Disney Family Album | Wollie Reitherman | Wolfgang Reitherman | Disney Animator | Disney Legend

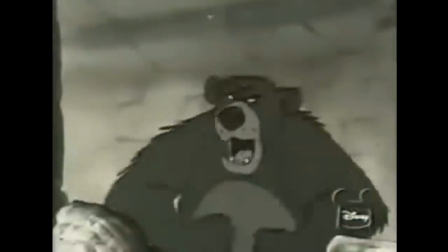[12:29]
Gee, some of the animators said, Phil Harris in a Rudyard Kipling film? And Walt says, why not? Yeah. Once we got Phil over there and we told Phil not to be a bear,
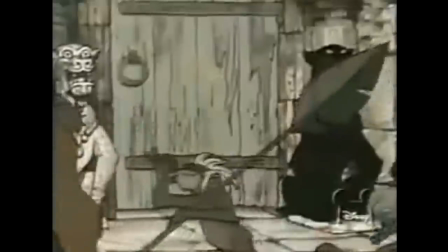[12:45]
but to be Phil Harris, he got it in front of the mic and he just tore that thing apart.
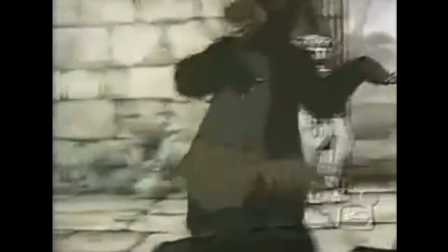[12:50] Hey, it's up on Rony. Happy people are the up on Rony.
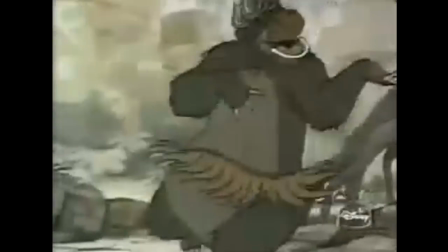[12:55] Can never be that. Do some of the day, do bump the boot the days, the bones of up on Bobby.
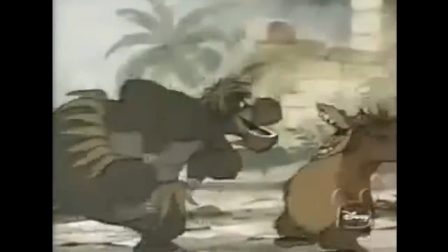[13:01]
Under Woolie's direction, the animators could get practically any personality into a bear's body,
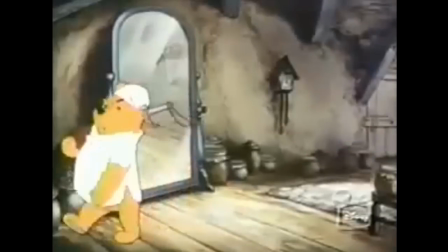[13:07]
from the bouncing Baloo to the gentle Winnie the Pooh.
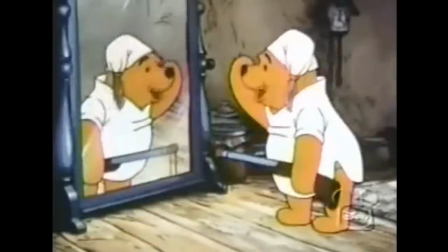[13:12] Oh, hello. Am I glad to see you? It's more friendly with two.
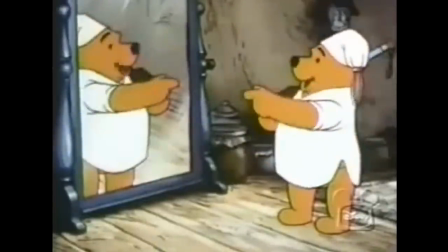[13:19] Now, you go that way, and I'll go this way.
That was a whole different kind of bear. That was a whimsy. That was a almost a teddy bear brought to life, and had nothing to do with trying to emulate or get real bear movement.
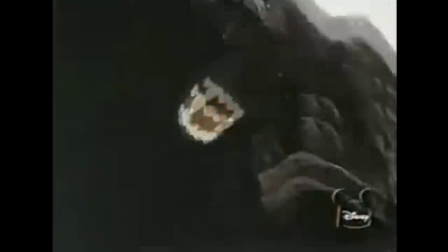[13:41]
Finally, Woolie co-produced The Fox and the Hound, in which a grizzly bear brings the film to its dramatic climax.
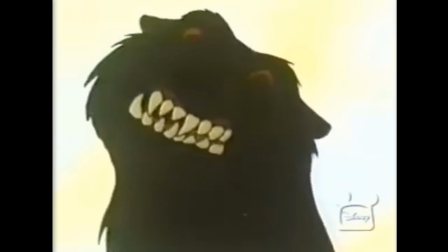[13:49]
Well, in The Fox and the Hound, there was a bear too. And he was treated as a real bear. There was really no personality in the bear. Of course, he never talked, which would have ruined him, I think.
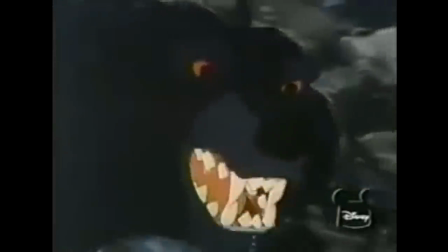[14:02]
But he was treated as a real live bear, and I think the picture would have been it would have been quite flat without that kind of a climax.
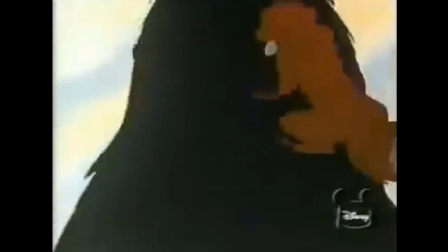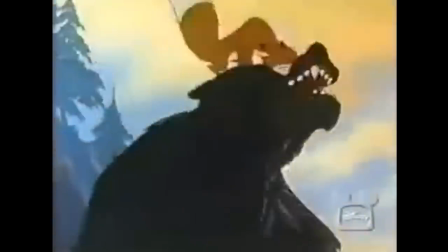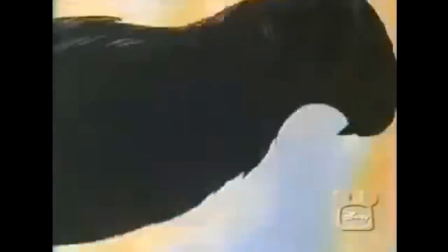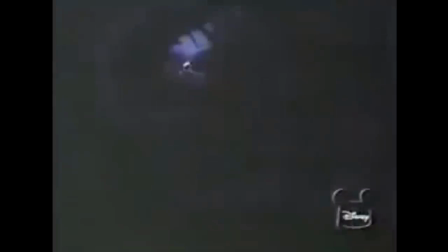[14:29]
From 1933 to 1981, the best action sequences in Disney films were either animated,
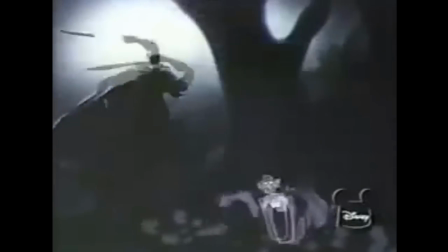[14:36]
directed, or produced by Woolie Reitherman. In The Legend of Sleepy Hollow, we did a chase with a headless horseman, and it had all the vibrant guts potential that you could want.
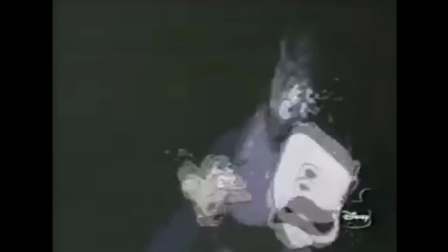[14:53]
And again, I just used the start with one drawing and keep going and see what happens.
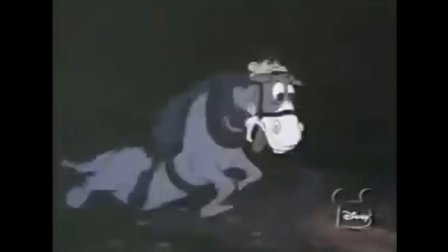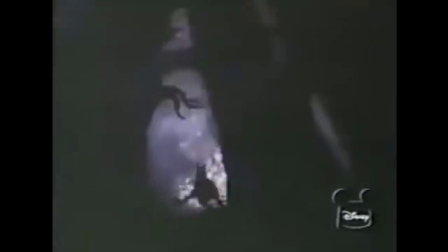[15:06]
I'm basically action-oriented and like to get to the extreme of things.
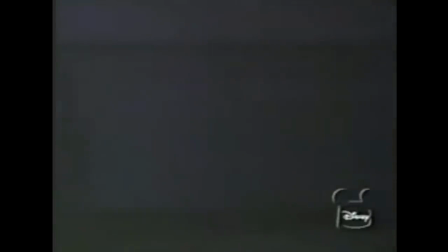[15:13]
I kind of like danger. It's a thrill, and I think it's something everyone should experience once in a while to wake themselves up. I think I always enjoyed a climax, a fight, because it stirred my emotions when I was doing it, and I'm sure that if it stirred my emotions, it would stir the emotions of an audience to a very high point.
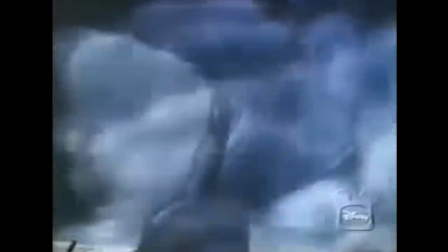[15:45]
Woolie had a whale of a time animating Monstro in Pinocchio. Of course, the whale was just a huge, big animal.
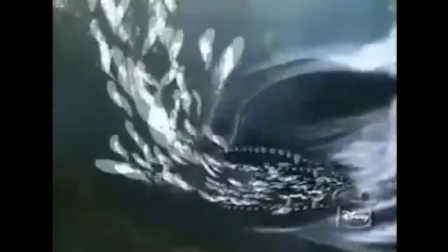[15:54]
And even though the faster it moves, the slower it takes for all that weight to turn around.
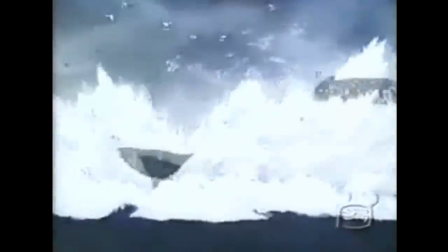[16:02]
But also, the way you get the size of it is because you got a little cricket that's right by his eye.
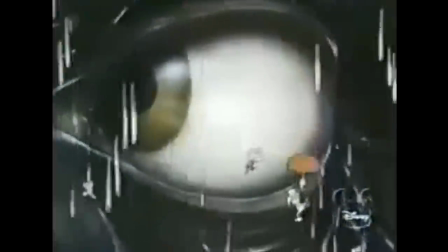[16:09]
And then you have this huge expanse that gets bigger.
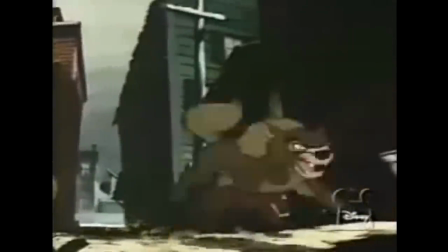[16:17]
This fight scene from Lady and the Tramp reveals another of Woolie's methods of keeping audiences on the edge of their seats.
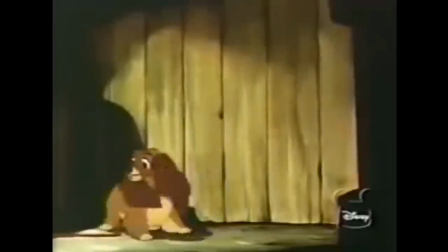[16:25]
I think it's so effective in action sequences if you can stop for a minute, because again, it's just too much to absorb. Sure, you know somebody's getting the hell beat out of them, but it's when you stop for a minute and there's that confrontation
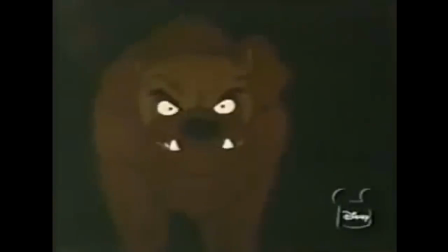[16:51]
that's so vicious that when it starts again, then it gives the audience
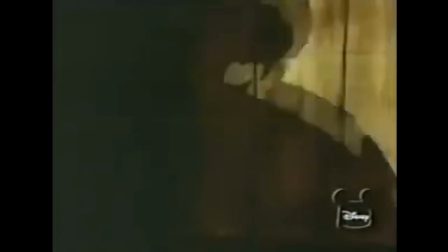[16:58]
a little jolt.
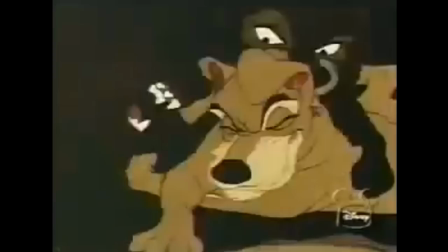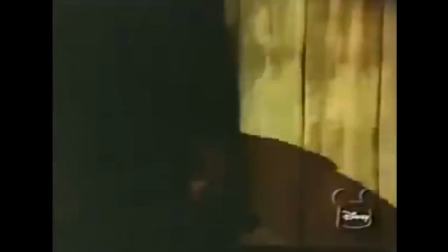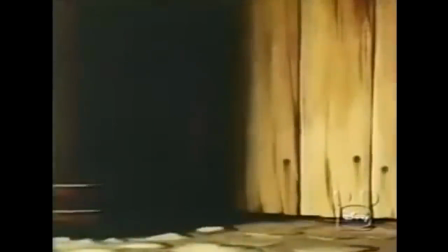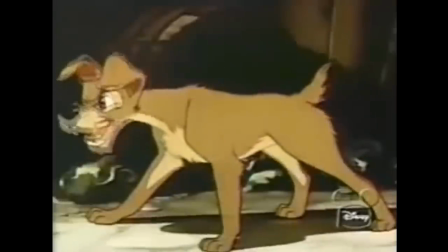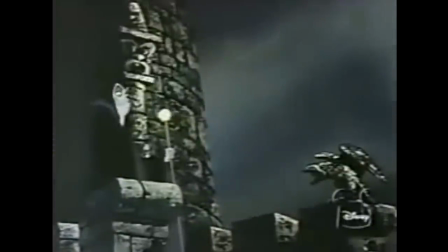[17:23]
And in Sleeping Beauty, Woolie directed the fight scene between the prince and the dragon.
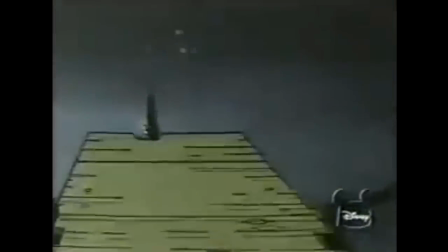[17:29]
Something's happening all the time of a life and death nature in this sequence.
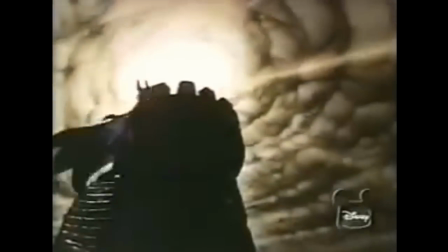[17:36]
The prince jumps over the drawbridge because it's destroyed by the evil queen.
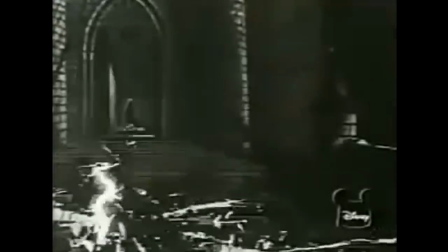[17:42]
He rides just a short distance, and when he gets to the castle, up comes the thorn, and there's the next big thing.
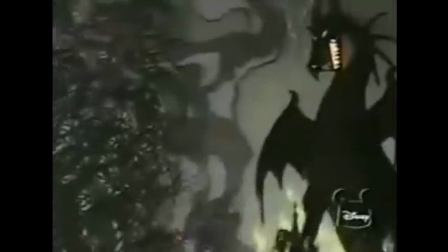[17:51]
He has to chop his way through. He no sooner does that, and she blasts him with the dragon's fire.
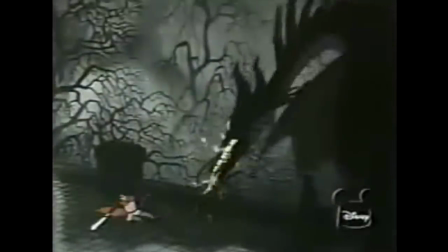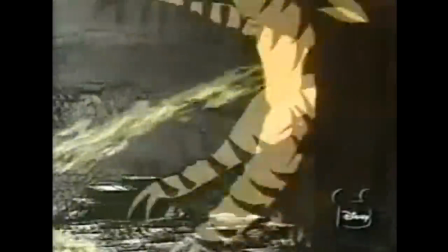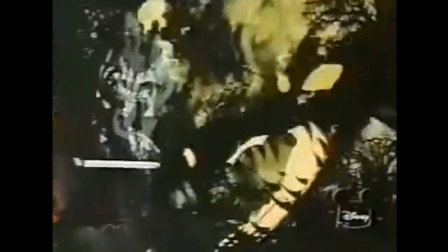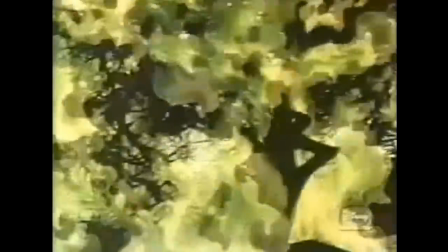[18:16]
I know when I first showed it, some of the guys criticized, well, how'd the prince get up there and all those things.
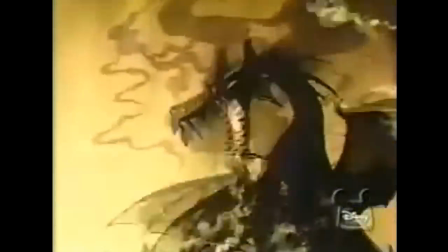[18:25]
But Walt liked it because it kept driving all the time.
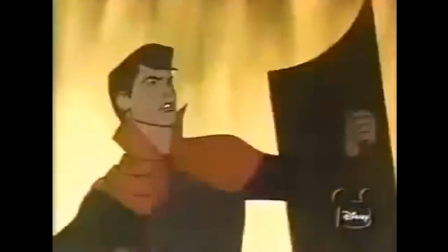[18:29]
I think one of the things that was interesting to me, all through that sequence, I tried to get everybody to think that the prince was going to get killed. We didn't, you know, theoretically, we didn't know. In other words, you were driving to kill that prince all the way through. But that's what I mean is,
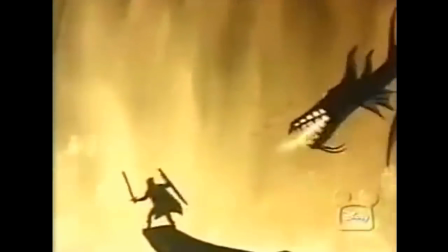[18:51]
that it progresses and builds and builds and builds in excitement until man, it
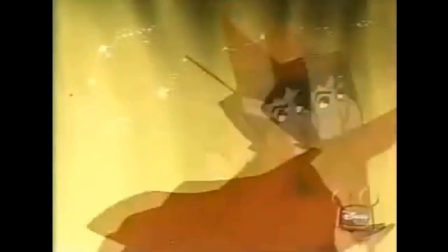[18:58]
if you haven't got anywhere else to go, then stop it right there and do the killing.
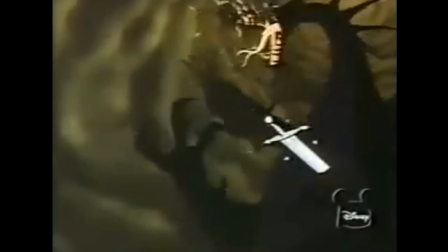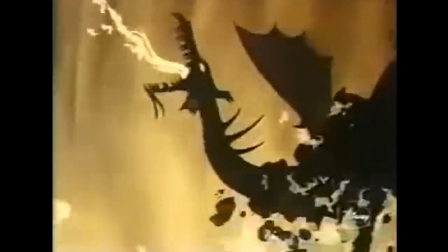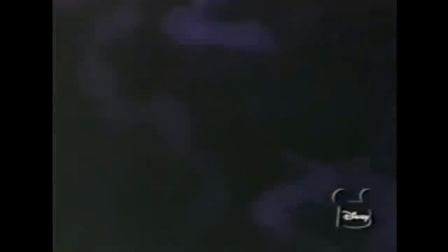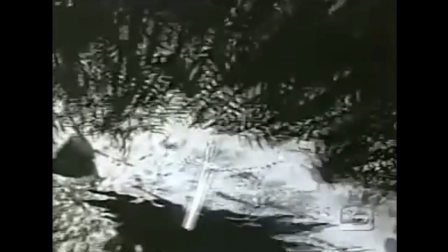Walt wasn't afraid of death, whether it pleased or displeased an audience, because he thought that was true to life. And how can you be wrong if you're making a true statement?
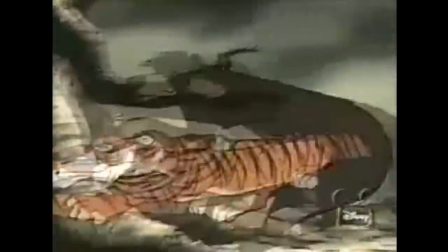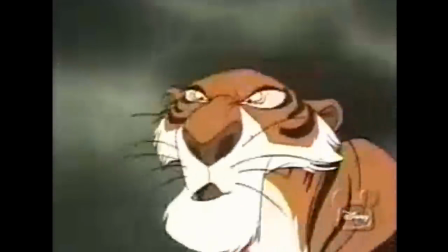[19:45] I'll kill you for this.
In Jungle Book, we came up with this great idea of letting almost everyone believe the bear was killed.
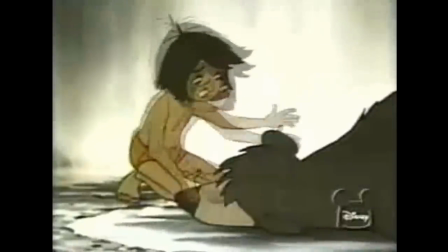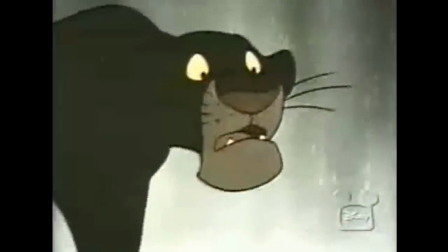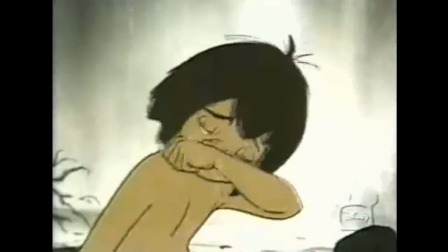[20:11] Mowgli, try to understand. Bagheera, what's the matter with him?
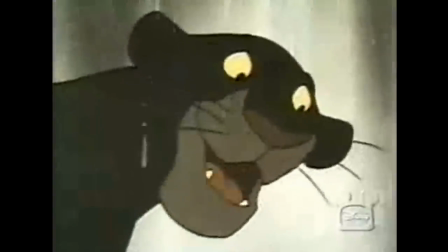[20:17] Got to be brave, like Baloo was. She don't mean...
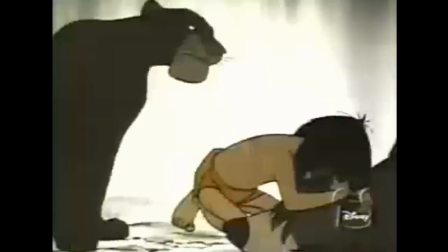[20:24] Oh, no. Baloo.
Not only does the little boy think he's killed, but so does the panther.
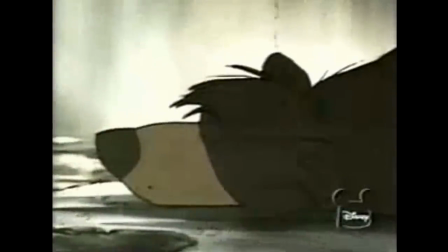[20:32]
And then the panther eulogizes this dead companion.
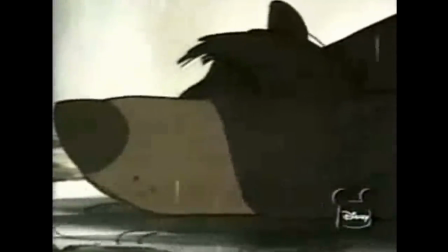[20:38]
And the dead companion wakes up and wants more and more of the eulogy. For his friend.